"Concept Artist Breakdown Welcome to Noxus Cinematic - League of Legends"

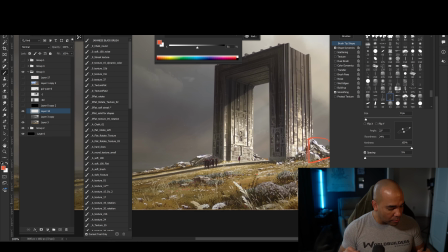(16:31)
And I think the reason why it's successful is because they control the value of it, right? It's very similar to the previous shot where we're on the beach here.
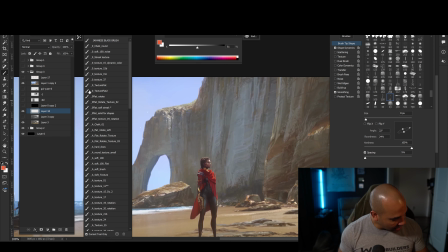(16:43)
You know, they have all these different lines and marks and shapes and texture, but they control the value, which is I think why it is successful.
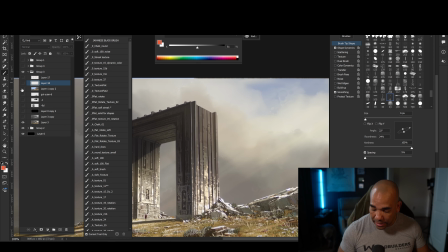(16:56)
And that reminded me of a artist that I always watch his black and white sketches.
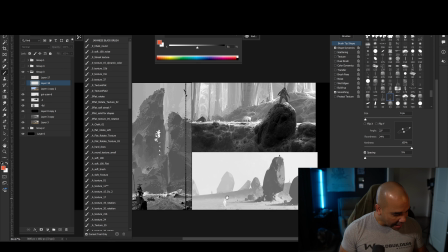(17:04)
His name is Gui Yuan, right? And he does a very similar thing, a little bit rougher, right?
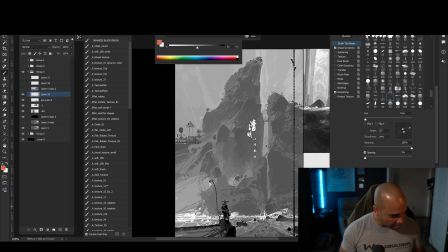(17:11)
But it's sort of like the same idea where he has all these black and white sketches and he makes this sort of marks around, right?
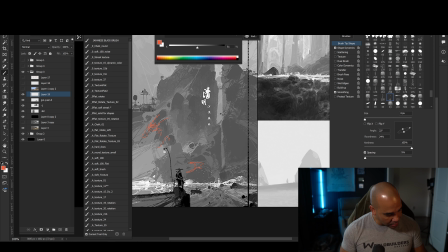(17:20)
Almost like he doesn't lift up his pencil, right? And he just continues doing those marks in there, right?
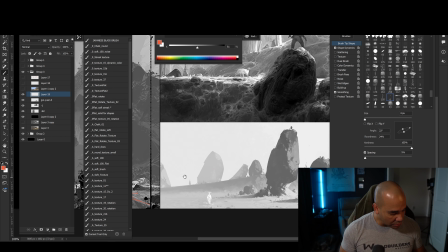(17:28)
Of course, with some purpose behind it, but also the main thing is to control the value of it, right?
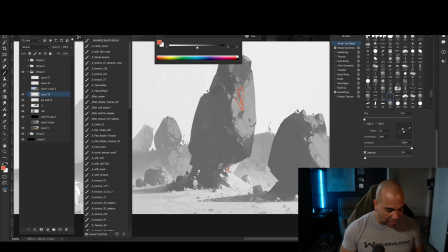(17:34)
And you can see it here. But I think that's a great way to make it look sort of like different, but also adding detail without making it too,
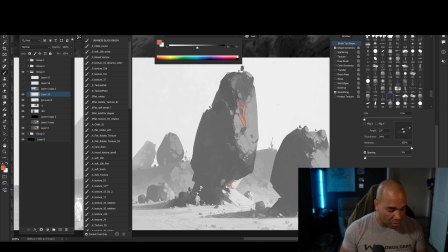(17:42)
without overcomplicating the contrast or the zone of shadow or light that you're working on.
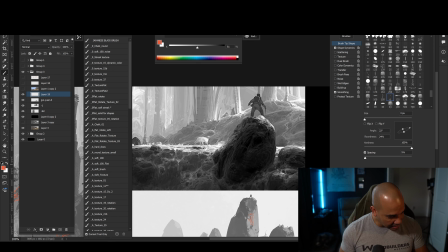(17:48)
And you can also see it here. And there's a lot. This was a low-res image, but you can see it a lot in here.
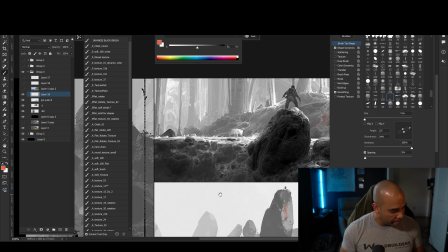(17:55)
But because of the values I control, it looks successful.
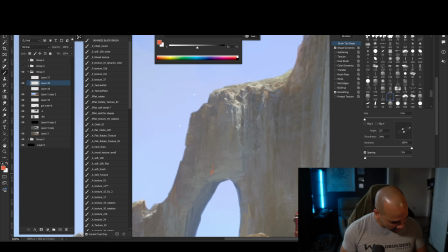(18:01)
And so I always go back here as well, and I can see that they do sort of like a similar thing here
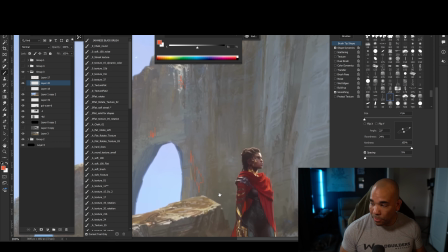(18:10)
to bring more details into the shot, right?
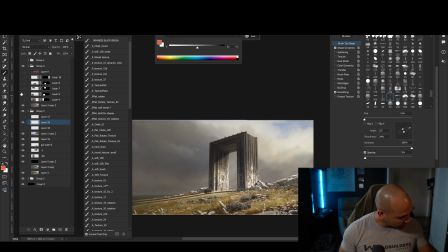(18:16)
Now for this, we come back here.
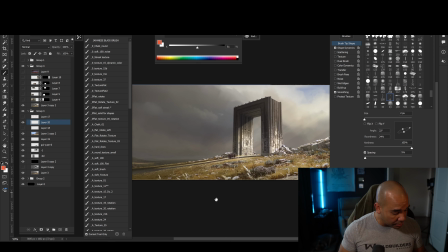(18:20)
I was talking about the general big shape, simple shape of this structure, but they're making it unique and more interesting by playing with the materials and also the
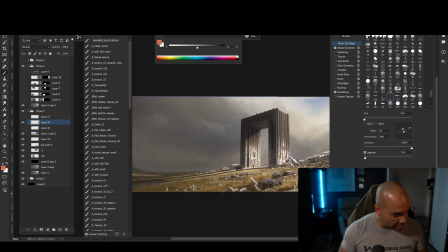(18:31)
interior of the shape, right? So if I have the shape, which is this right here, whatever I do inside
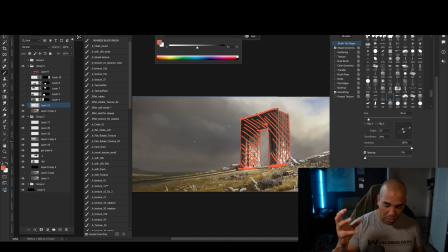(18:43)
while keeping the same shape or keeping the silhouette intact is what's going to make it a little bit more interesting, right?
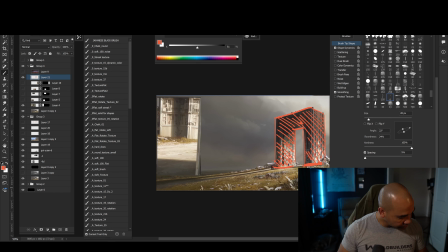(18:52)
And you can see it by all this.
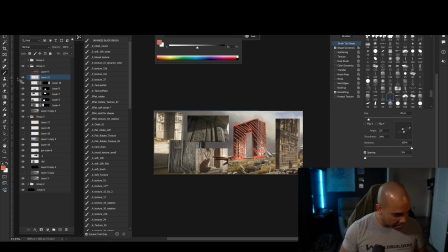(18:55)
And I grabbed a couple shots that have the details inside of that structure, right?
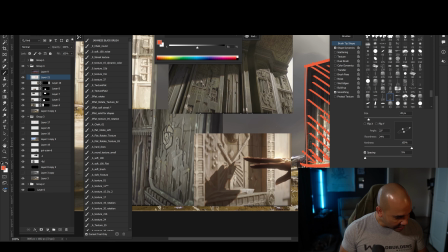(19:01)
Which is all these engravings and different levels of detail here, right?
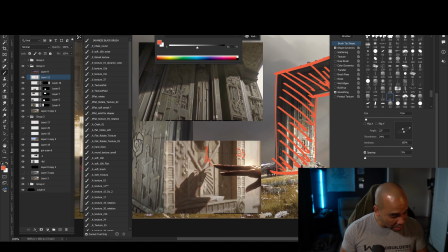(19:07)
That are making it look more interesting, right?
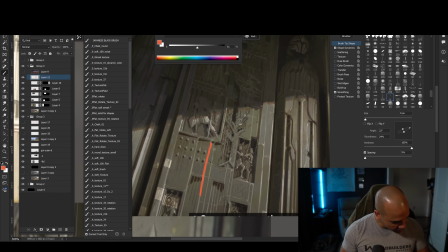(19:12)
In here as well,
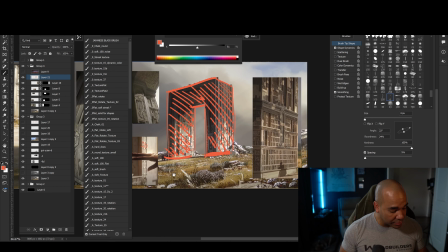(19:17)
right? And that's what it's sort of like, it's making it interesting while keeping the same general simple shape.
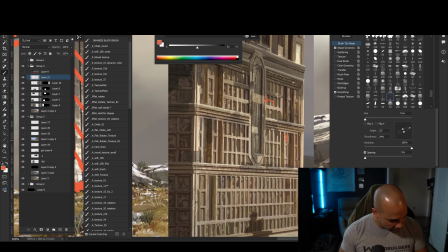(19:24)
You can see how they're playing with the texture here. It's kind of cool, right?
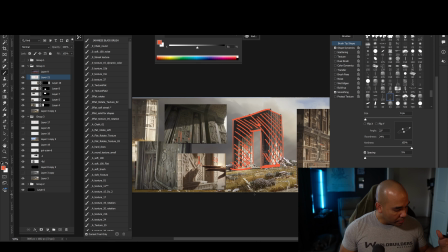(19:31)
And so I always try to think about, having a readable shapes when I'm designing things as much as I can.
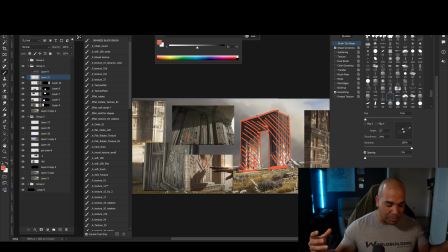(19:40)
And then trying to implement this idea of then let's put the detail inside that shape to make it look more interesting.
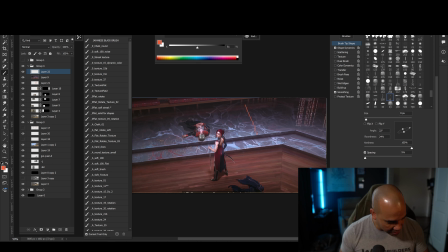(19:47)
You guys also see that here, right? This is a very simple setup, right? If I see this on 3D, right?
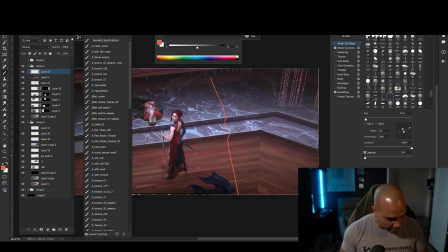(19:55)
They probably don't even have this individual like planks of wood, right? But this is a very simple shape in terms of the outside big shape of this elements here.
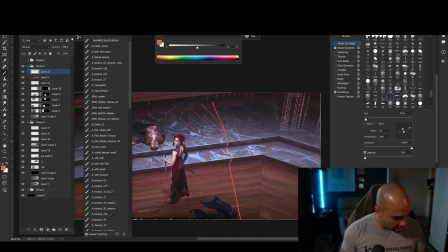(20:06)
But what's inside is what's making it more interesting, right?
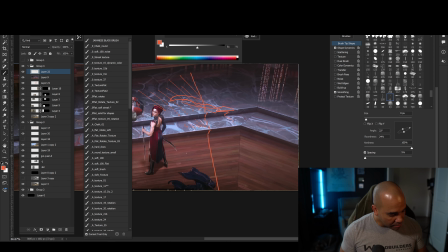(20:10)
We got this sort of like marble sort of texture in here, but also even in something more simple where you have this planks going around, they are having slightly different value changes and hue changes,
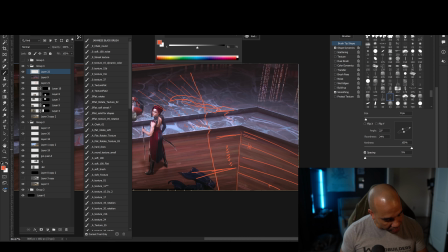(20:26)
right? So we have some purple here, we got some lighter tones here, darker tones here, right? And so we don't have to overcomplicate the big shape, but we can always add details into those. If you see this in black and white,